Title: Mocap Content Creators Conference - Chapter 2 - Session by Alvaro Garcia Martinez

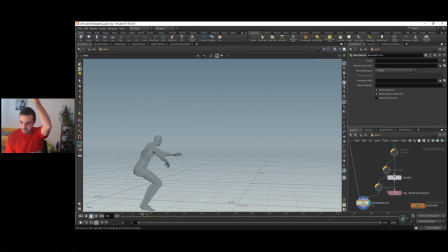(28:52)
But later, biomechanics and physics, gravity, put the kid on the floor again, you know, so they don't jump so high. However, I knew this jump was going to be extreme, was going to be three meters. So if I see this, it doesn't make sense. But if I add this now,
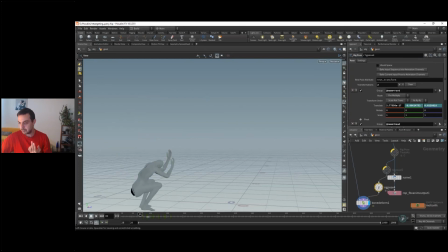(29:11)
all this anticipation makes sense because all this recovery, all this anticipation keeps the energy and releases the energy in the jump. Okay, so that's why it's so important having these three areas very clear at the very beginning,
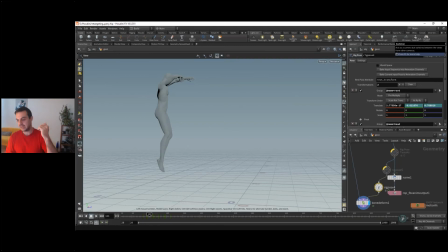(29:31)
because they are all connected. The anticipation defines the action, the action defines the recovery.
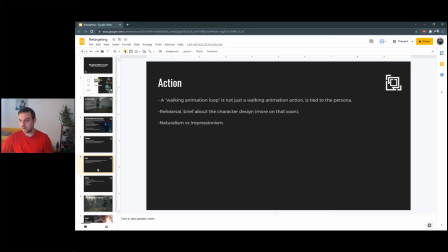(29:40)
And then the recovery. Well, yeah, rehearsal, brief.
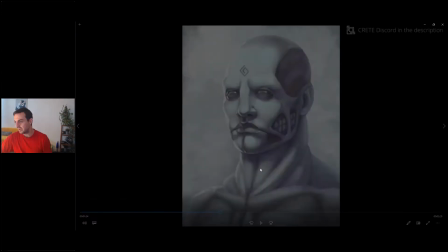(29:44)
I mean, in all the projects I did, We always do a rehearsal, we always practice.
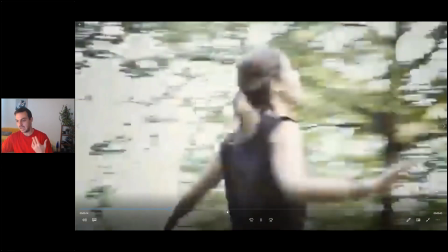(29:52)
Not all the actors are martial artists. I got a martial artist background, so I love to train with the actors to train the choreographies,
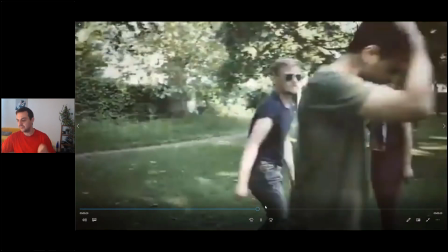(30:00)
make them feel angry, make them feel happy, joy, sad.
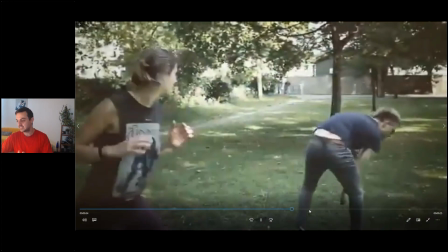(30:05)
Before going to the volume or going to the accent suit, I always love to train the actors to the maximum.
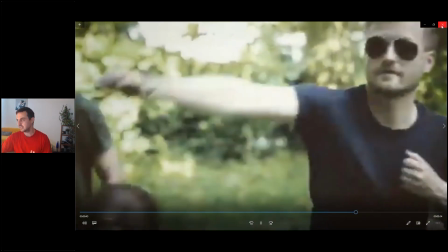(30:11)
So yeah, that's very important, rehearsal before you jump into the shoot.
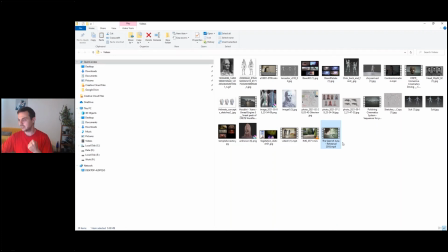(30:16)
Be sure that the actors know what they have to do. Because, I mean, I have to be honest with XSense, because I have this at home, I can improvise a lot. I don't feel the same pressure. But imagine that you bring actors, that you have three, four hours with them.
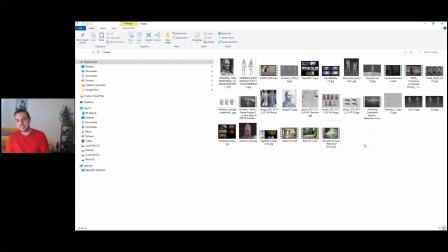(30:33)
Don't start improvising. At least improvise the interesting part. Improvise on top of having a good scaffolding. You shouldn't improvise about, yeah, let's imagine what could be the backstory of this character?
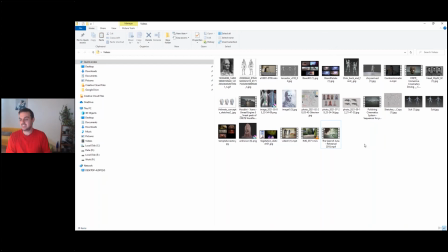(30:47)
How tall should be this character? Do you think we should do something? Because that's improvising just the brief of the character and that's not very professional. You can improvise though, like you have the brief and it's like, oh man, this kind of shaky movement, let's do it upside down because it's really great.
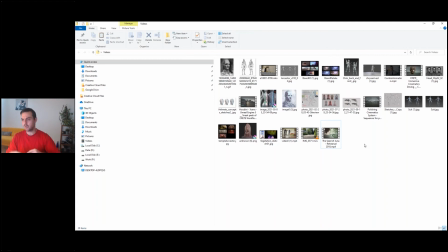(31:03)
Oh, why rather jumping forward, we don't do our jumping backwards. And then, you know, that's another kind of improvisation, knowing the character persona.
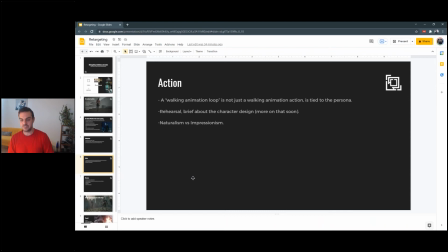(31:12)
And yeah, naturalism versus impressionism. This is depending on what kind of animation you are doing. If you are working for feature animation, you are working for video games, you have different kind of animation.
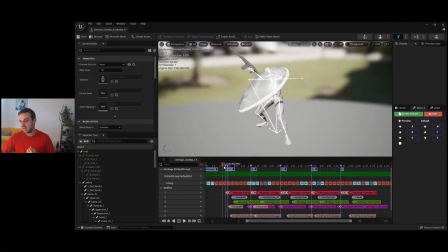(31:22)
In my case, because I'm doing a lot of combos and stuff like that. This is motion captured by Xsense, but I motion edit it a lot. As you can see, I leave rooms to have an impression of when you can attack next.
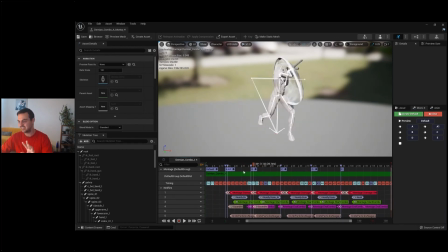(31:37)
Sorry for the gun and sorry for the different assets. They are not part of the animation, but you can see the skeleton and have an idea. Every single in-betweens gives the visual cue and input to the player. Like I can't keep attacking. Attack, attack, attack, recovery.
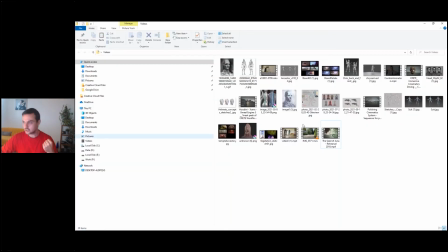(31:55)
Okay. So, I work in that manner. I can show you a video here about that. Let me see this
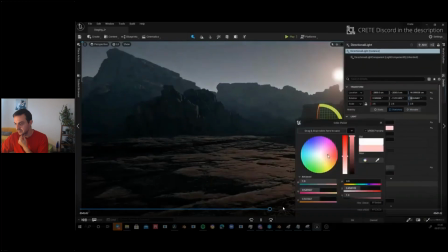(32:11)
one. So, yeah, here is the real animation.
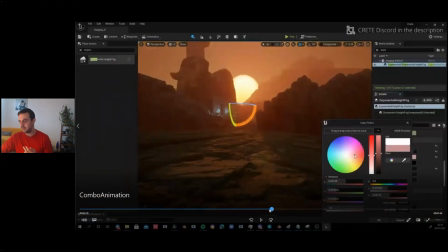(32:17)
As you can see, there is not too much in-betweens. I just do everything together.
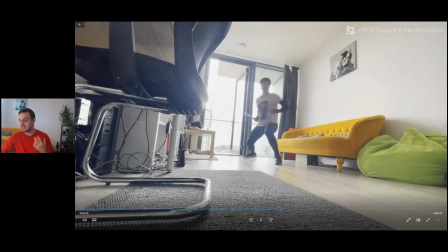(32:21)
Obviously, there is a choreography there. One, two, three, four, five. But later, what I do is to start splitting the animation in different stages.
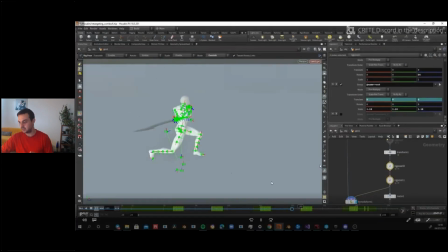(32:28)
That's the animation, the original. And then I bake and I leave a space in between. You can see that there with the different green areas on the bottom. And that's the space I give to the player to, you can attack here, you can attack here.
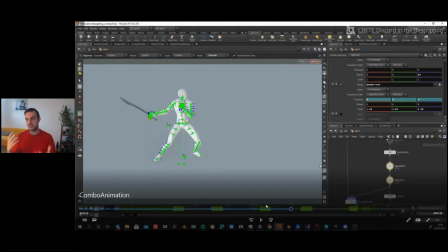(32:41)
You lose a little bit of weight, it is true, but you need always to balance responsiveness versus weight.
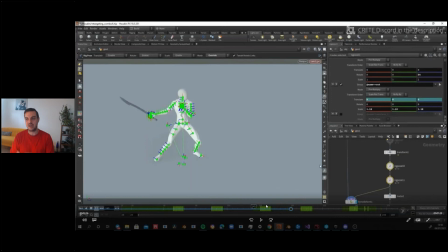(32:47)
Sadly, you have to choose. It's kind of hard having weight and responsiveness at the same time in gameplay.
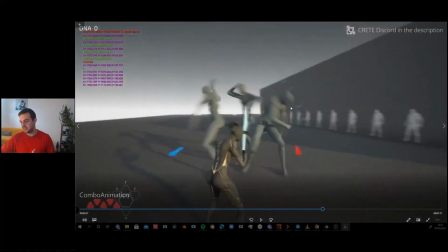(32:55)
And yeah, that's the later part of the combo you can see in the game already. What else?
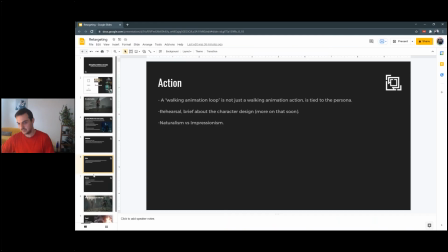(33:01)
What else? We're almost there.